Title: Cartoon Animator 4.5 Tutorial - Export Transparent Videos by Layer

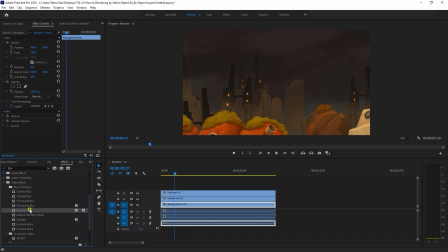247s
If I double-click on the Gaussian blur, it will apply to the clip, and then I can go ahead and adjust the blurriness level to my liking. A bit of blur on the background layer simulates a sort of depth of field effect, making it seem like that layer is further back.
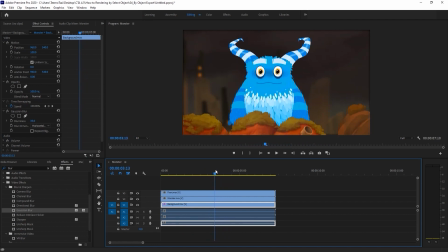262s
Next, let's use blur again, but this time to simulate a motion blur on our monster when he's jumping.
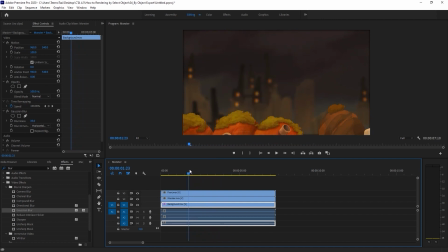267s
For this one, we'll need to use keyframes to adjust the timing of the blur. Let's go to the frame right before he appears on the screen with his jump and add a keyframe. Then, set the blur level up.
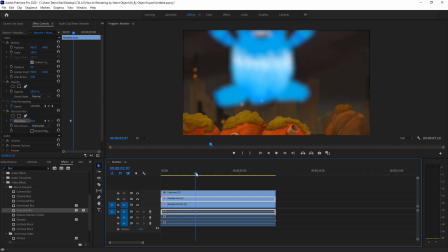281s
We want to ensure that we're using vertical blur here, as that's the direction he's jumping. As he reaches the apex of his jump, then I'll adjust the blur down a bit, which will automatically add a keyframe there on the clip. And finally, as he lands, I can set it back to 0, which will add our final keyframe.
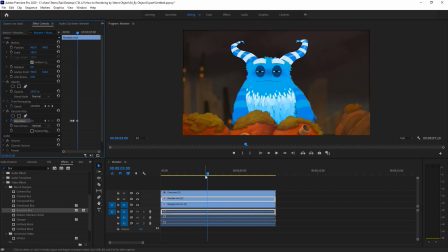301s
The result is a makeshift motion blur as our monster appears on the screen.
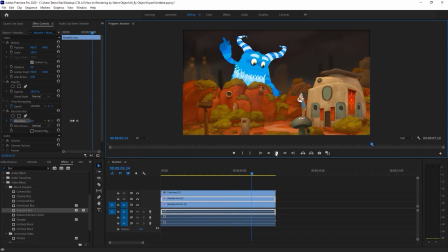307s
Finally, I'm going to adjust the color tone of the foreground to differentiate it a bit from the other layers. This time, I'm going to add an RGB curve effect, which will allow me to tweak those values to give the foreground a higher amount of contrast from the warmer faded background.
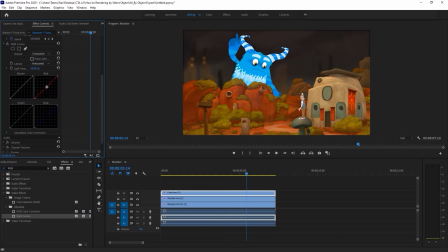327s
This is a quick example of how you can utilize the Isolate Selection tool and Transparent MOV Video Output to
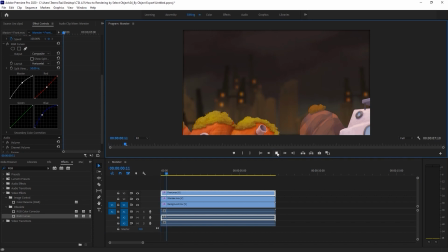333s
quickly assemble a scene and use separate effects in your video editing software to further enhance the look of your final project.
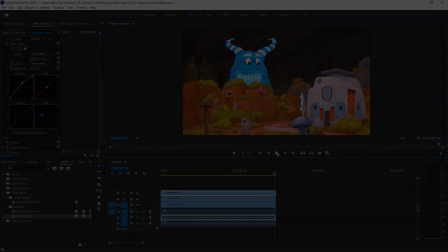340s
As always, guys, be sure to check out our Learning Center for more tutorials on the latest features, as well as our forums over at forum.reallusion.com.
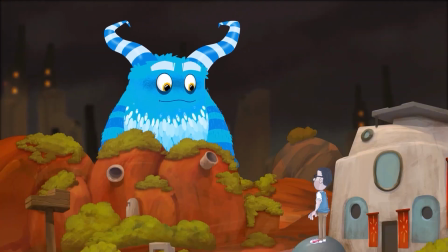347s
I'll see you in the next video.